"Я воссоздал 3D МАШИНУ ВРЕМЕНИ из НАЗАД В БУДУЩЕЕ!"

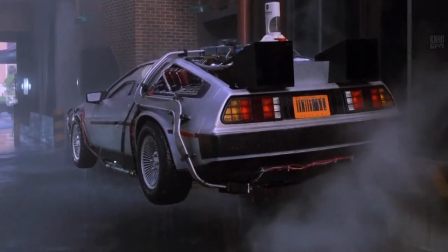1734s
В моменте моделирования мне показалось намного логичнее сделать поворот колес в момент поднятия DeLorean, чтобы экономить время. Также намного логичнее, как по мне. Поэтому моя анимация будет немножко отличаться от оригинала.
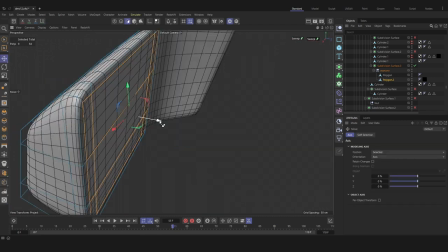1750s
Как и обещал, перерабатываю боковое зеркало, теперь топология меня полностью устраивает, можем идти дальше.
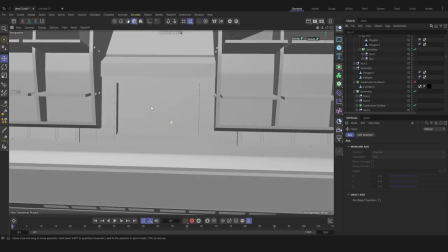1757s
Замоделил номер сзади и, конечно же, дворники.
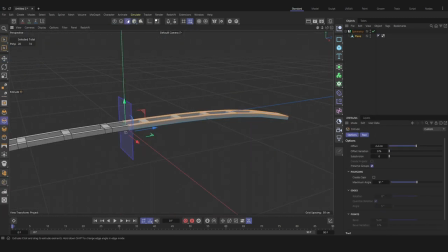1760s
Про дворники, кстати, я забыл и вспомнил буквально в последний день подготовления модели перед разверткой.
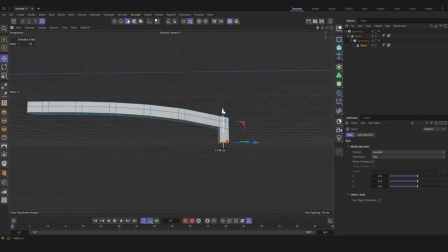1767s
В процессе моделирования дворников я понял, что никогда даже не задумывался о их строении,
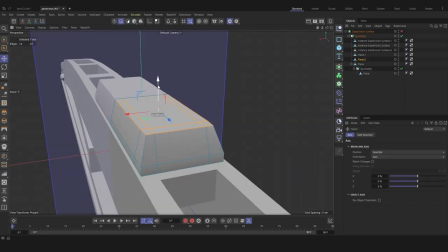1772s
по какому принципу они вообще работают, что только не узнаешь, пока моделируешь.
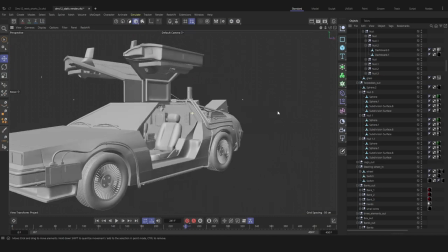1777s
Сейчас я могу с уверенностью сказать, что модель готова, можно переходить к UV-развертке.
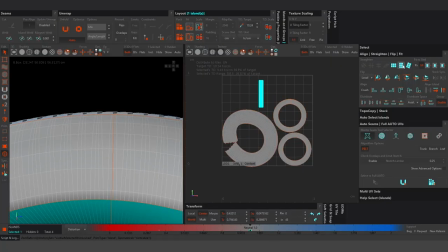1782s
Когда я вступил на следующий этап с UV-разверткой, я долго не мог осознать, что тот проект,
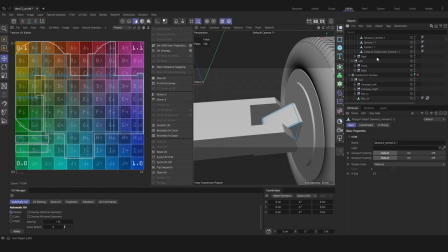1787s
который был для меня чем-то недосягаемым, и вот проект движется к своему логическому завершению.
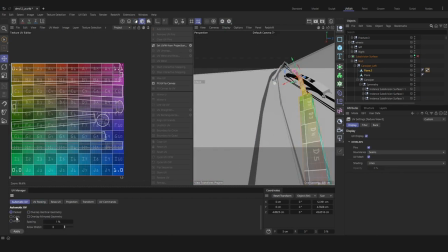1794s
Процесс развертки очень сильно затягивает и завораживает, просто сильно залипаешь и даже не замечаешь, как пролетает время.
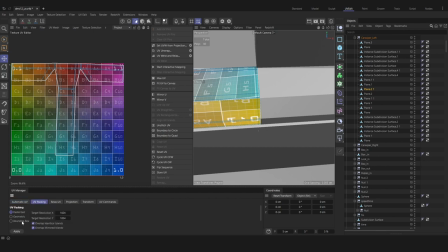1802s
Можно с уверенностью назвать это потоковой деятельностью. В процессе работы над UV-разверткой я сделал для себя некоторые заметки.
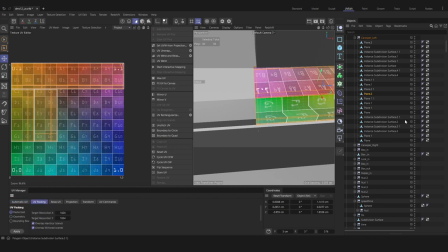1810s
Вроде бы в прошлых версиях синьки я мог без проблем выделять несколько мэшей и за раз разворачивать, к примеру, сразу 10 моделей.
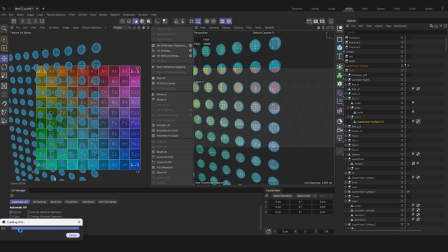1819s
Сейчас мне приходится буквально каждый меш выделять и разворачивать практически вручную.
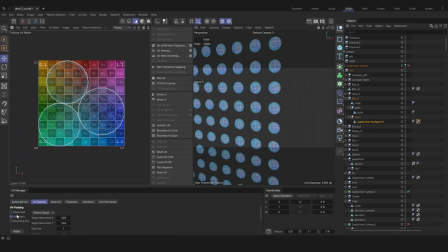1825s
Но в этом подходе я нашел еще один плюс. В процессе я смотрю на сетку, и если нормали не развернуты, то поправляю это.
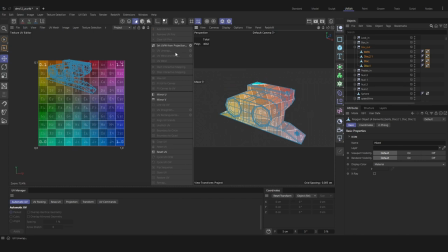1833s
Как-никак это автоматизирует процесс и хоть немного его ускорее.
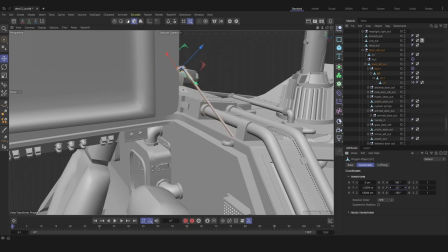1838s
После того, как я доделал UV-развертку, я приступаю к анимированным элементам. На следующем этапе я уже полностью приступил к текстурированию модели.
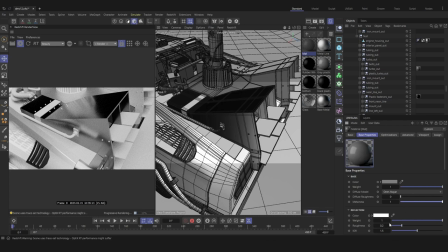1846s
Когда я приступал к текстурированию, у меня уже было четкое видение модели. Я уже сам понимал, что это будет не точное повторение Делориана из фильма «Первому игроку приготовиться».
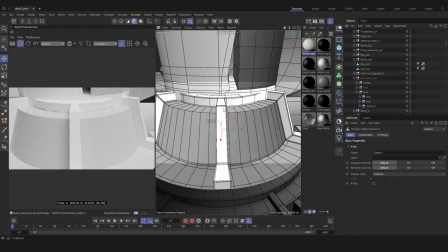1858s
Мне не нравится там обшарпанный кузов, мне не нравятся все эти увечные на Делориане.
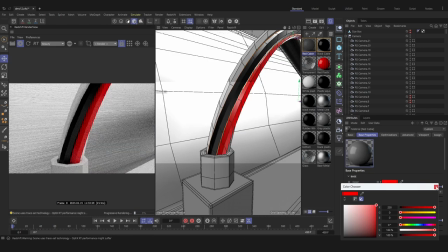1864s
Мне хочется воссоздать Делориана в его первозданном виде, как его и задумывал автор.
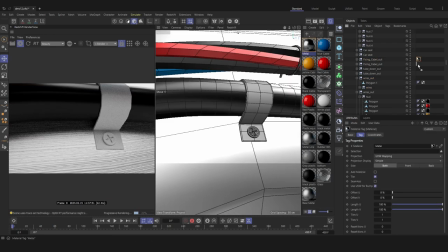1870s
И поэтому практически все текстуры на моей модельке, они буквально идеальны.
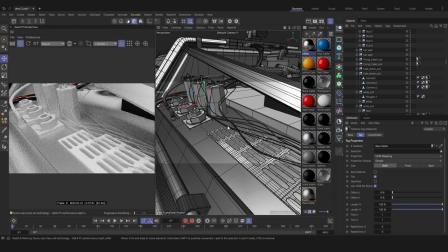1876s
Из этой логики я подошел к моделированию. Если кто-то в дальнейшем хочет воспользоваться моей моделью, он может ее сам состарить,
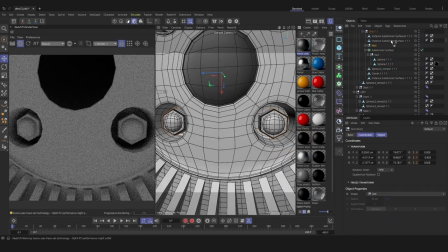1885s
сам докрутить текстуры, но мне захотелось увидеть DeLorean в идеальном состоянии.
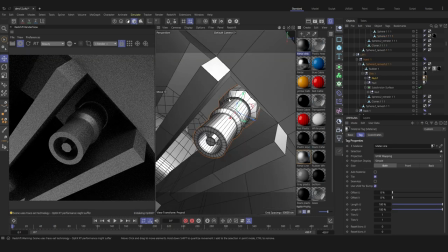1890s
Процесс текстурирования довольно-таки простой, я не вижу смысла в него очень сильно углубляться,
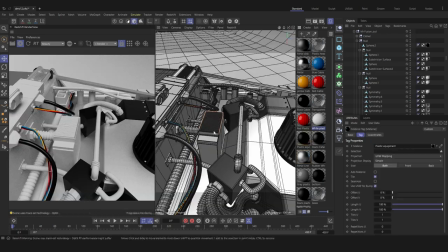1895s
я лишь накидывал материалы, нужные мне элементы и работал с нормалями.
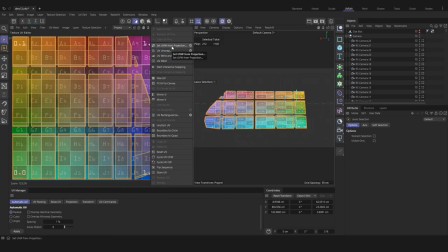1901s
Работая над текстурами фар, я заметил, что нормали неправильно ложатся,
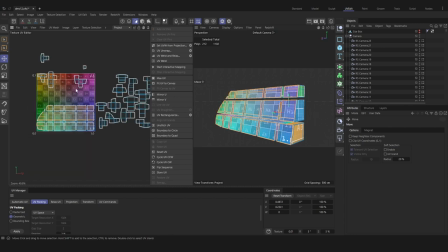1905s
и на каждом кубике абсолютно разный рисунок, хотя должен быть приблизительно одинаковый.
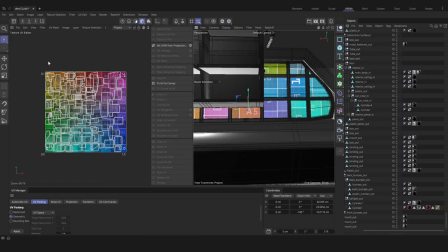1911s
Из-за этого мне пришлось отредактировать ревьюиш, проецировать фронтальную плоску.
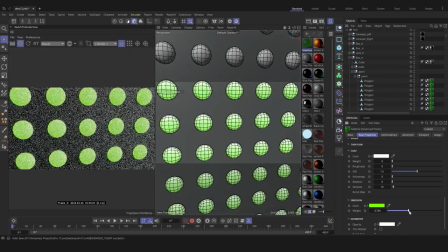1915s
Работая над светодиодной панелью, я попробовал создать обычный материал, накинуть на него мишин разного цвета, но при этом заметил,
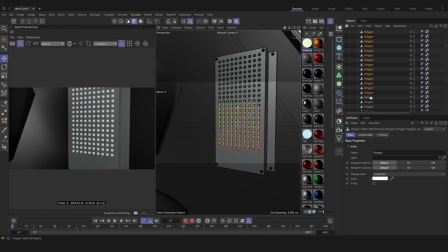1923s
что картинка выглядит довольно-таки сухо и необъемно. и я решил внутрь
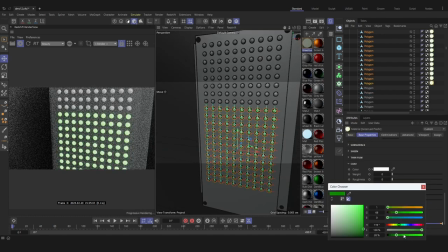1929s
пластиковых разноцветных шариков добавить еще один мэш с светящимся элементом.
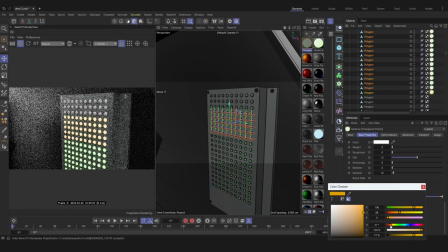1934s
После этого картинка, конечно же, заиграла красками и выглядит не так просто.
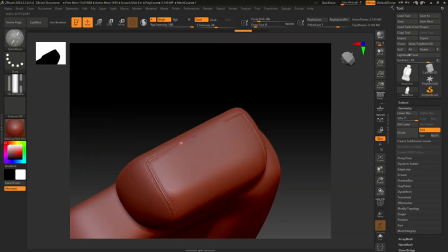1938s
На этом этапе мне даже пришлось зайти в Zebra, чтобы добавить дополнительную детализацию на кресло, а именно строчки.
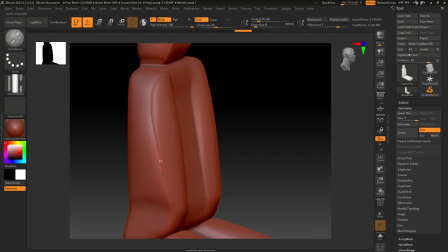1945s
После этого я также запрыгнул в Substance, запек в нормале и уже вернулся с этими картами к своей лоупольке.
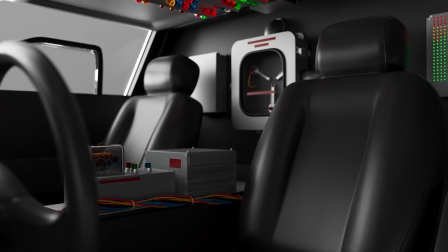1953s
На этом этапе я добил все основные текстурки на модели. Отрисовал текстурки с текстом и различные наклейки.
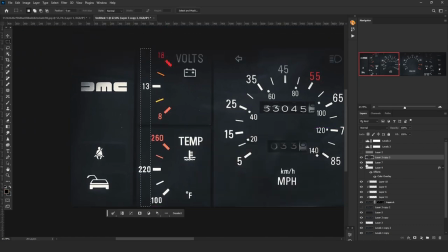1961s
Доработал приборную панель, взял за основу реальные фотографии приборной панели и восстановил текстуры при помощи фотографий.
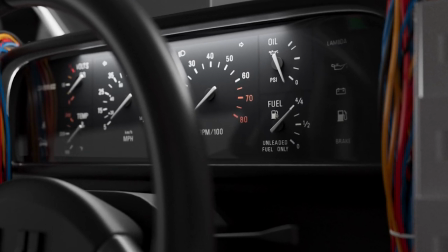1969s
Это очень круто, спасибо боже, что кто-то сделал эту фотографию. Также, чтобы добавить больше реализма, я замоделил стрелки на приборной панели.